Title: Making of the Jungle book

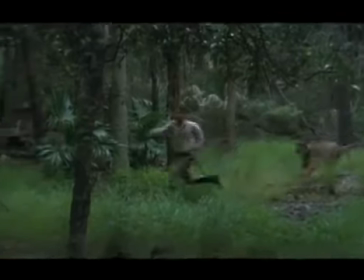(16:29)
But you don't get a jungle movie without real animals doing phenomenal things. There's things that you can notice about all the animals, and especially with the bear,
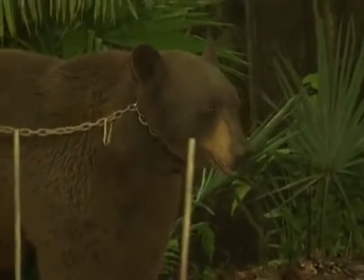(16:42)
you can notice his eyes change a mood or something, and you can know exactly what he's going to do.
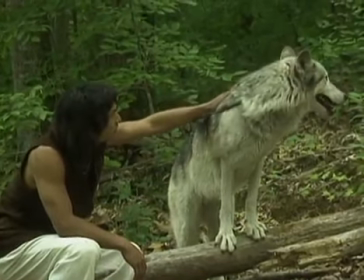(16:48)
In that way, I think you become a lot closer with what the animal is thinking.
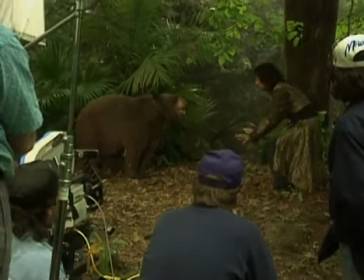(16:53)
The end result of all this patience and practice? Magic.
It's gonna be magic.
It takes a lot of imagination to turn a bare stage like this into a lavish ballroom or a secret treasure cave. There's a scene in Kipling's The Jungle Book where Mowgli runs through Monkey City, jumps into a well, and falls into the river that runs through the treasure room. What you're really seeing is Jason Scott Lee running through a set in Rajasthan, India, jumping into a well in Bombay, and coming out the bottom in South Carolina, all in the space of several seconds. Now that's magic.
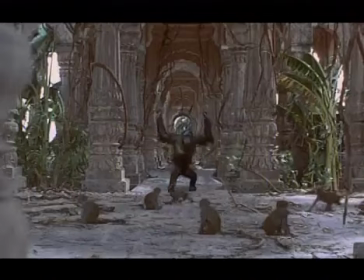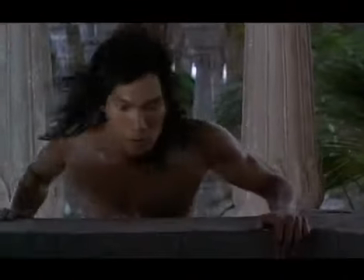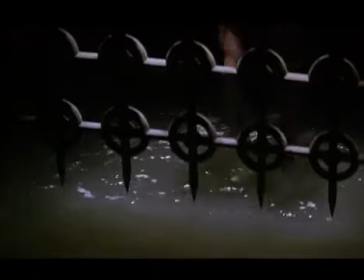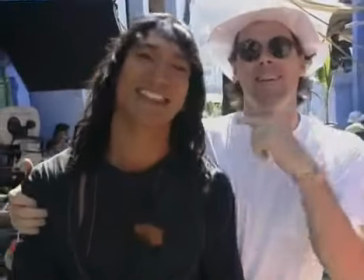You couldn't shoot this movie without going to India. We went to places where Kipling had visited and the places he'd wrote about.
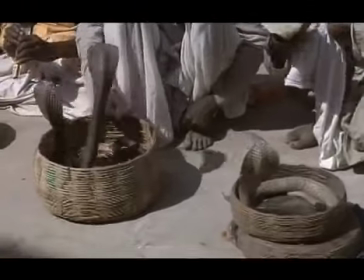(18:11)
Everybody that we found, you know, snake charmers, flamethrowers, sword swallowers, they all exist there. We didn't make them up. I mean, that's what you find in India. We started out in India, in Jodhpur, near the Pakistani border,
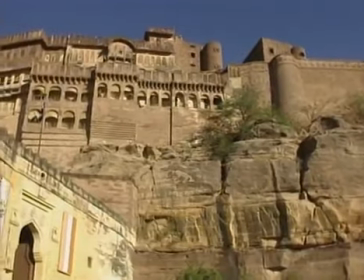(18:24)
and we shot for 3 weeks at a 550-year-old palace fort.
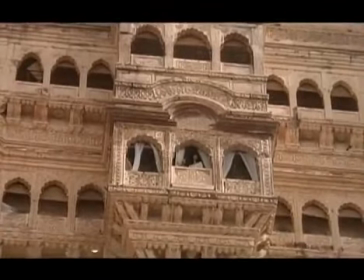(18:30)
That was a real palace where Kitty and Bryden and Plumford all live and work. That stuff's all real.
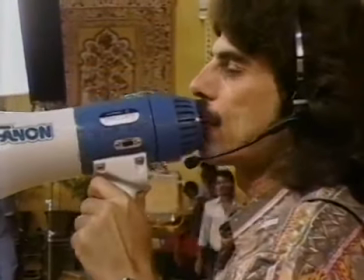(18:35) All right, folks, it's going to be a big high overhead shot. So nice circles, nice dance moves.
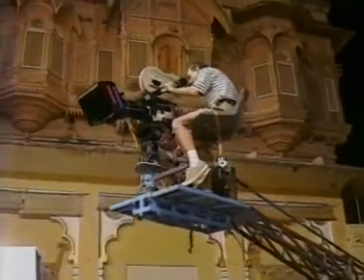(18:42) We'll be able to see it all. Let's roll.
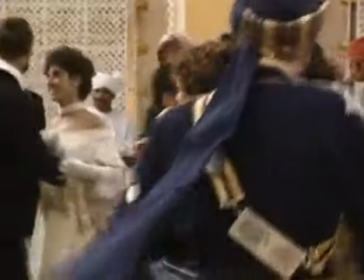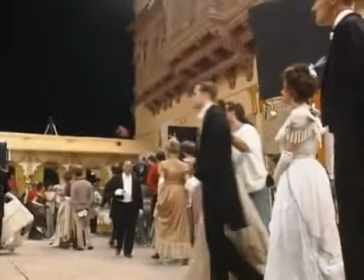(18:51)
We shot the whole ballroom scene at the palace. And the palace actually didn't have a ballroom, and I spotted this courtyard.
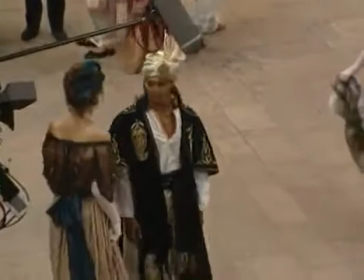(18:57)
And I said, well, let's just do it here. Completely decked out the courtyard and put in all the torches and stuff and made it look like a ballroom.
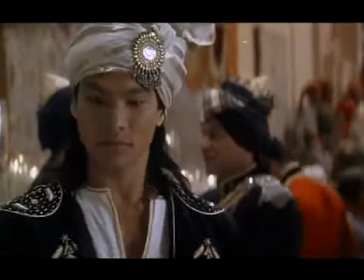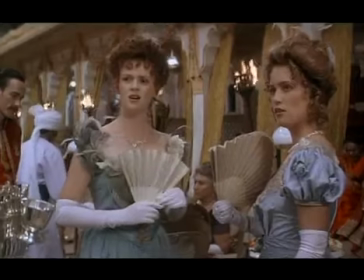We're looking for things like there's this mysterious tavern that's in the movie.
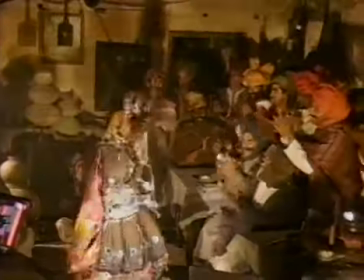(19:18)
I had something in my head, but we went there and I found these like kind of ruins next to the palace, and we said, hey, let's just shoot it here.
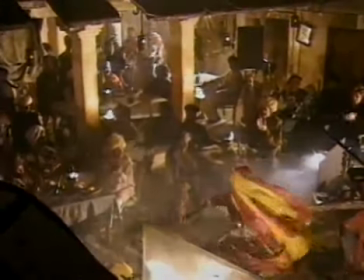(19:24)
Let's decorate this. It'll be more authentic. We used everything we could get our hands on over there.
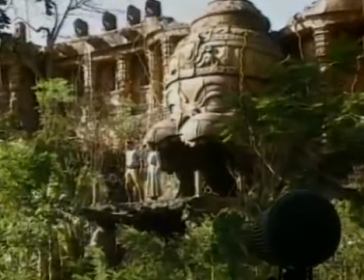(19:29) Rookie!
Monkey City, the lost city in the movie, is both a place and a set.
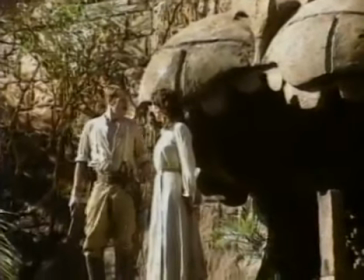(19:34)
We actually built that whole wall with the waterfalls and the big monkey mouth in a jungle outside of Bombay.
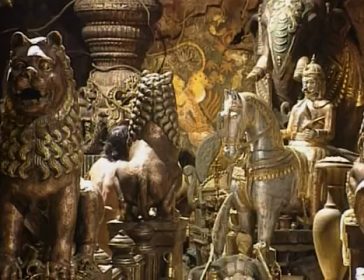(19:39) And Jason?
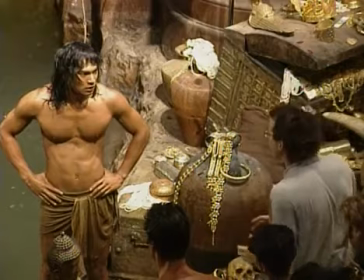(19:40)
We built the interior of the lost city, a mausoleum, a treasure room, all that sort of stuff in the Bombay sound stages because I just thought it would seem more genuine, more real.
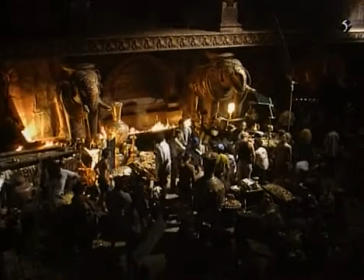(19:49)
We had real Indian artisans building things that looked genuine.
Whoa, is that sun bright?
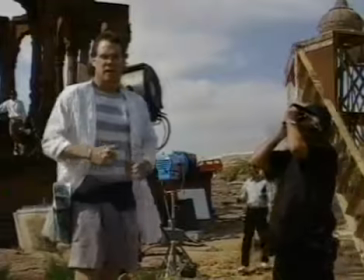(19:55) Okay, we gotta start. Getting hot here, boy.
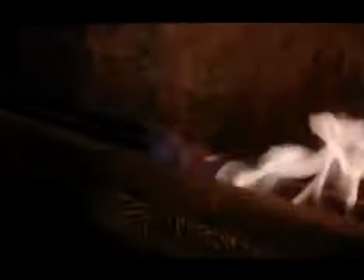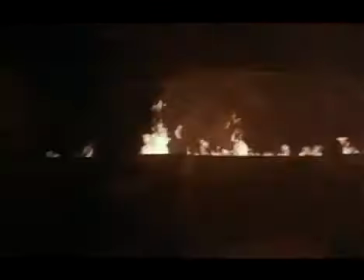(20:06)
have all these flaming aqueducts all over the place. And there was a lot of fire in the movie.
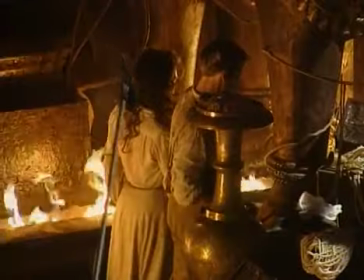(20:11) 1, 2,
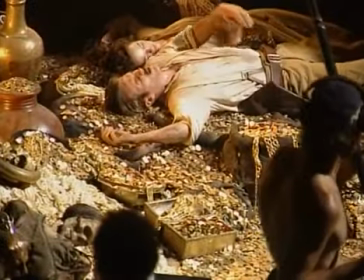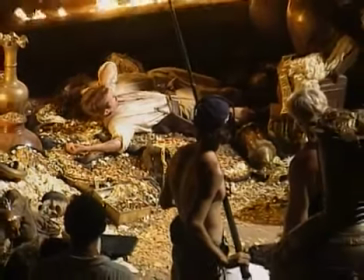(20:19) 3.
The temperature was never under 110 degrees, and we'd have to evacuate if it hit 140.
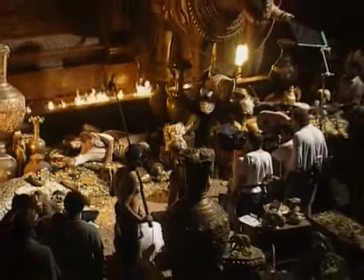(20:24)
And every day it was hitting 137, 138 degrees. So between the Bombay heat and the flames, it was unbearable.
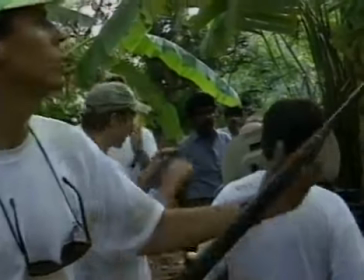(20:35) Hey, that's it for India.